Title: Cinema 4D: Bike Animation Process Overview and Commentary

Hello, I'm Russ Etheridge, a freelance animator based in the UK. In this video, I'm going to be covering my process for a bike animation I made recently.
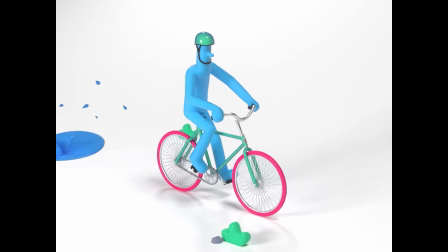This is actually a bonus video that goes along with the bike rigging class that I did over on Skillshare recently.
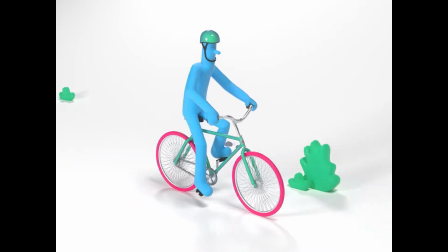So if you're interested in learning how to rig something like this, then you can go and check it out over there. This will be more of a time lapse with commentary on top. It's not really an animation tutorial. I will be doing some animation classes coming up, so make sure if you want to take those classes that you're following me over on Skillshare. Without further ado, let's take a quick look at how I approach this animation.
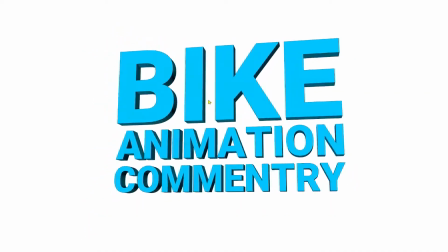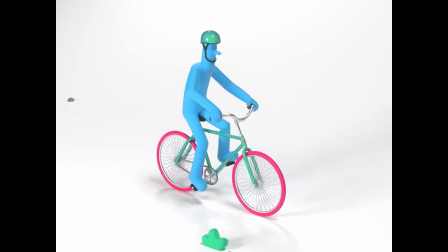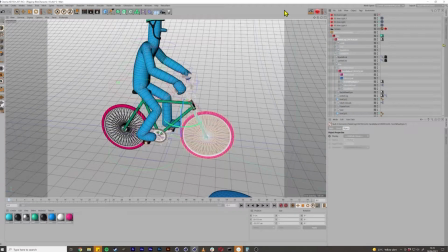Okay, so I've got the time-lapse up here so we can scrub through it like this and if we want to look at
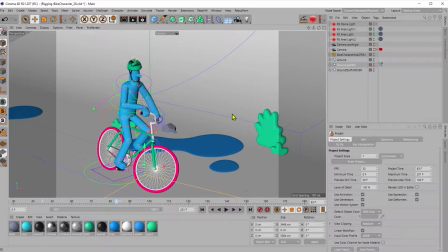anything in more detail in terms of the final animation I've got Cinema 4D here as well Which I hope maybe you can tell the difference or not,
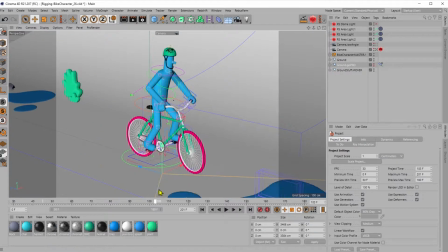but it's kind of the same view unfortunately I'm afraid this is what it's like looking at animation screens of people's computers So we've got the final animation here that I can scrub through.
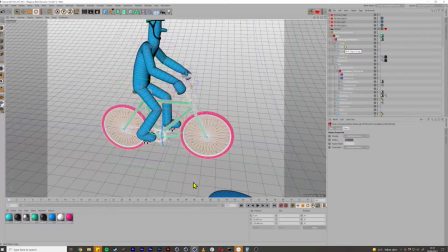So yeah, it's a bit of an experiment I hope this works. I'm just going to kind of talk over the time-lapse as it's happening.
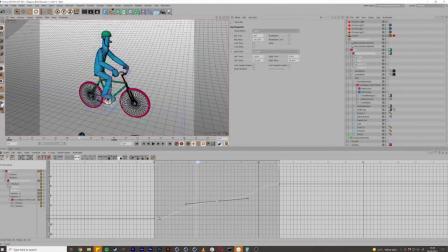So I'll set it off and the first thing I start doing is actually the cog animation. So you can see here that I'm making the curves just to get the feet spinning around and on the cog and it's not a linear movement.
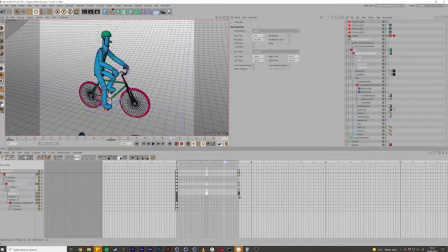It's kind of like it goes fast and slow and fast and slow because it's way more natural doing that and I'll probably say as well at the beginning here
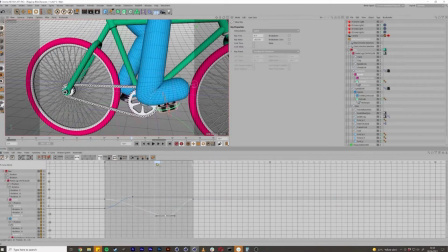I'm just getting a cycling loop going so that's the first thing even though the fun animation is not a loop it's actually like the
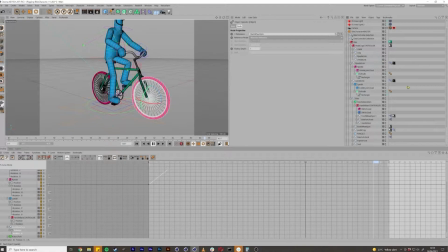character so it is a loop but the character cycles a bit and then he does he swerves around some puddles and then he carries on cycling but the first thing i'm doing right here is making the character cycle continuously on the spot by the looks of it the next thing i'm doing is
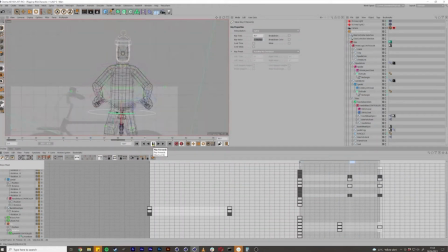making the bike do sort of rock backwards and forwards like this and i'm also making the body rock backwards and forwards because you tend you tend to shift your weight left and right as you cycle
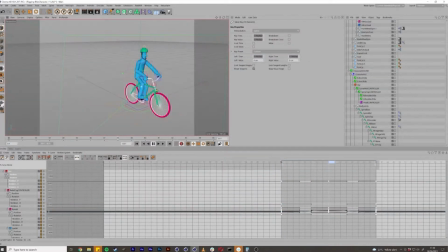So I've got the feet going and now I'm getting the body going. You can see adding a bit of twist in the body makes it look a lot more natural.
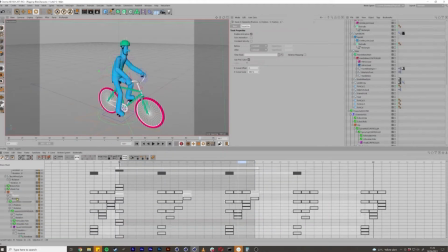So I think this part of the animation actually was quite quick. It's very easy and quite satisfying to just get a loop going, a cycle loop.
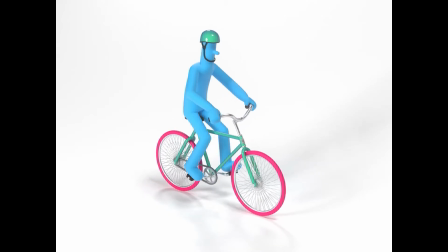Just giving it a render here. I can probably show a finished cycle loop here if I've got it somewhere.
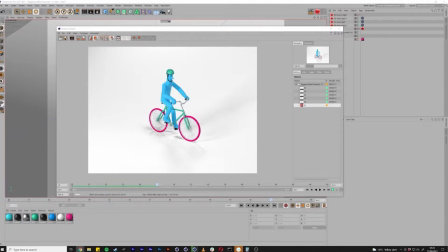When you're doing a cycle loop, you can just keep adding detail just depending Depending on how much detail you want to do,
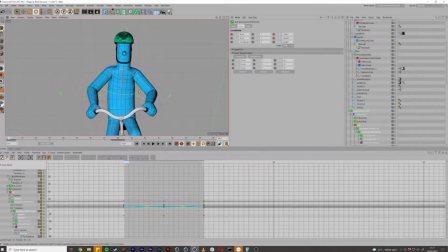you can sort of add little head bobs, I think I add the nose bobbing up and down because I rigged the nose. Any kind of little extra movement like left and right, shifting the weight left and right and the head following through is just going to add to that fluidity of the cycle.
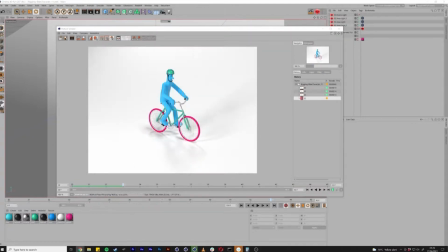I think I even added the hands very slightly moving left and right just so it looks like he's kind
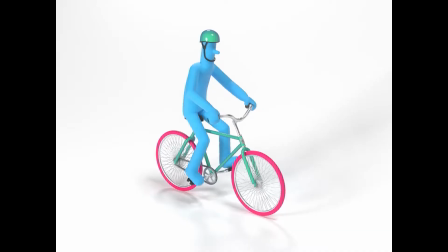of balancing because if they were rock solid it would look like that part of the bike wasn't actually movable.
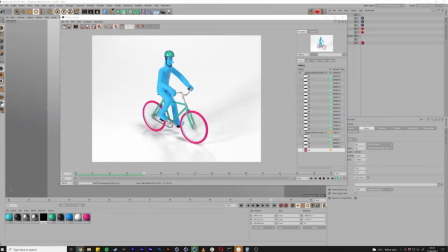So I'm just doing some rendering stuff here, making the render look a bit nicer before doing that render loop.
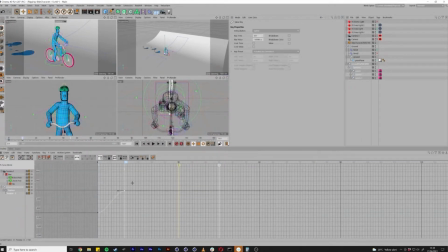Now I'm adding in the puddles because I'm starting to work on the actual swerve part of the animation.
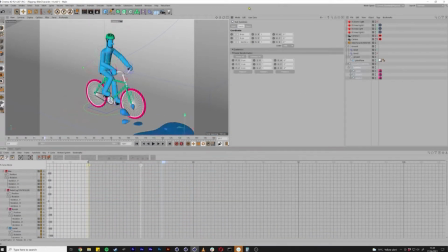I think the swerve part of the animation was a lot more difficult, this was where I spent most of the time on because it's a bit more complicated, like a cycle loop is quite easy,
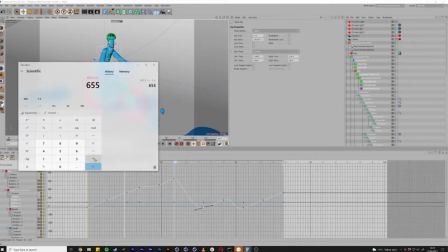it's straightforward and I've done plenty of them before, but the actual swerving, I I don't think I've done a 3D swerving bike before, so I had to sort of work that out.
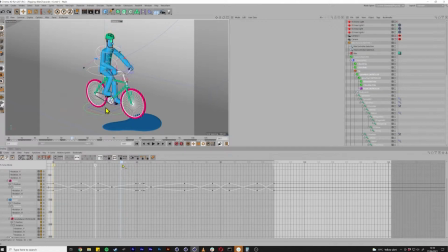Because if you see in the middle here, the bike rotates around this spot. So when the bike wheel turns, obviously it's not physically attached to the ground like a physical bike would be.
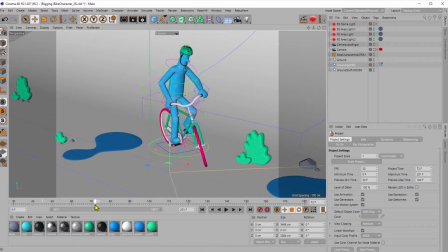If I show you in the final animation, it's actually turning around one point.